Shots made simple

Three of the most important aspects of visual storytelling include great lighting, great composition, and great shots. And in today's video, we're going to be learning about all the different types of shots used in filmmaking to tell a compelling story.
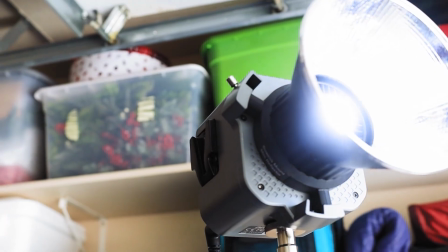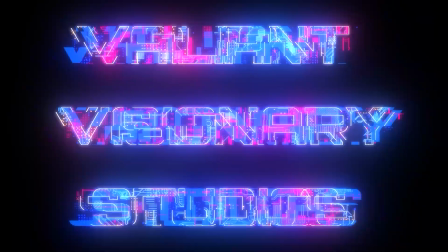Welcome back, Visionaries. In today's video, we're going to be talking about the visual language used in filmmaking to communicate certain ideas and emotions to the audience. And we're also going to be taking a look at the many different types of camera shots that are available to you as a filmmaker. And as always, if you want to learn the art of filmmaking made simple, then consider subscribing and clicking that tiny little bell icon so that way you don't miss any new videos from the studio. Now let's get learning. The extreme wide shot is the largest shot in filmmaking, and it's used when you want to give your audience an extremely wide-angle view of the location a scene takes place in. It's also used to show the size and scale of your subject relative to the rest of the environment. If your subject needs to be isolated, small, or overwhelmed by their environment or the needs of the story, then the extreme wide shot is a great shot to showcase this idea. The extreme wide shot can also be used to give the audience a good idea of where everything and everyone is within a scene.
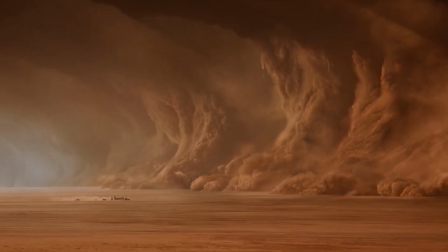[1:51]
Check out this shot from Mad Max Fury Road. This shot frames the bus against the giant dust storm,
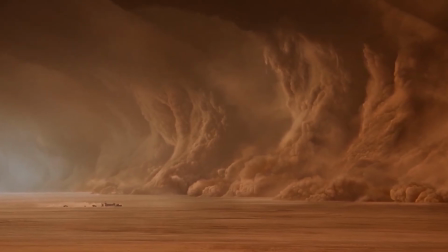[1:57]
taking care to make sure the bus looks as small as possible to really emphasize the size of the storm they're heading into.
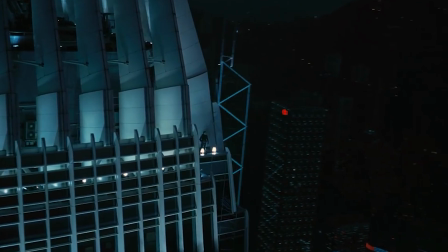[2:05]
And this shot from The Dark Knight starts in an extreme wide shot to showcase the vastness of Hong Kong around Batman and moves closer to him to draw you into the scene.
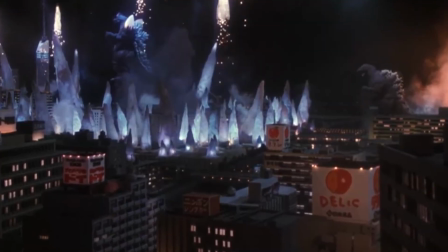[2:17]
Finally, this shot from Godzilla vs. Space Godzilla really illustrates the size of the kaiju within the city,
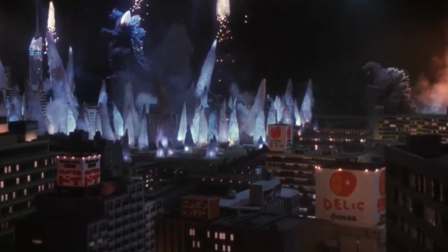[2:23]
as well as give the audience a great view of the Crystal Fortress growing out of the ground. The next shot is a closer version of the extreme wide shot, also known as the wide shot. The wide shot frames your subject from head to toe, with a good amount of room above their head and a good amount of room below their feet. And this allows the viewer to keep the subject in focus while still allowing a lot of the environment to be seen. It also gives the audience a better idea of how a character or characters fit within the scene. Check out this shot from the first live-action Transformers film.
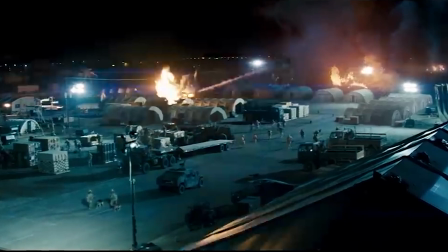[3:07]
Here, the Decepticon Blackout attacks the Soxet military base with his ranged weapons. We see the base, military vehicles, and the soldiers fleeing,
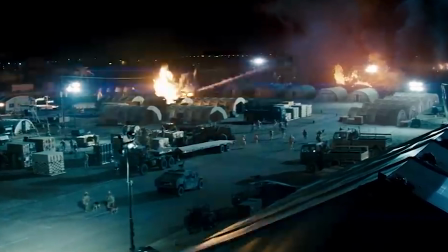[3:17]
and the Transformer doing his thing, giving us a great look at the action taking place.
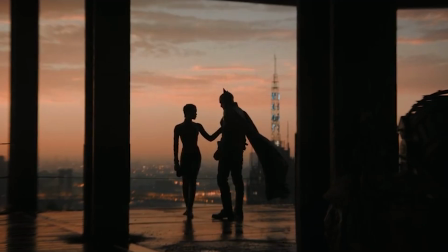[3:22]
And in this shot from the Batman, we see Batman and Catwoman sharing a moment on top of a Gotham roof.
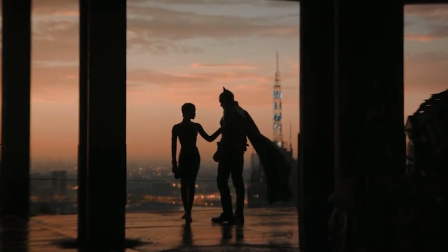[3:30]
The wide shot used here allows us to see both of them and their place within the environment.
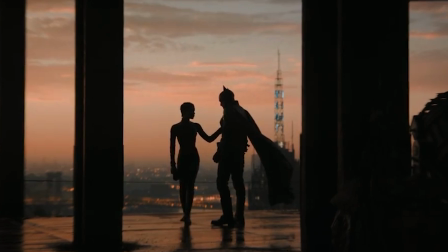[3:37]
And it also allows us to see both of them in the same shot without needing to cut.
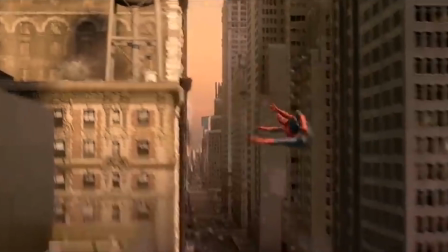[3:41]
And finally, this wide shot from Spider-Man 2 shows good old Spidey slinging his webs.
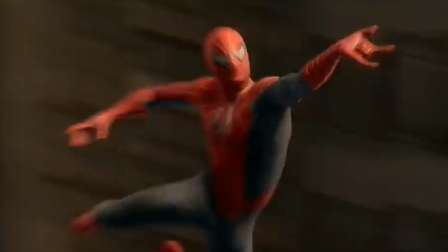[3:47]
This version of the wide shot is not only used to show him among the glass canyons of the city,
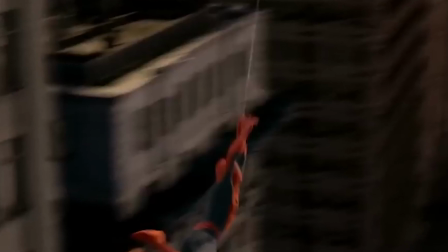[3:53]
but also follow him, adding a sense of movement and flow to the shot.
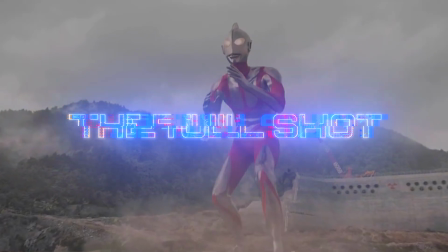Following the wide shot is the full shot.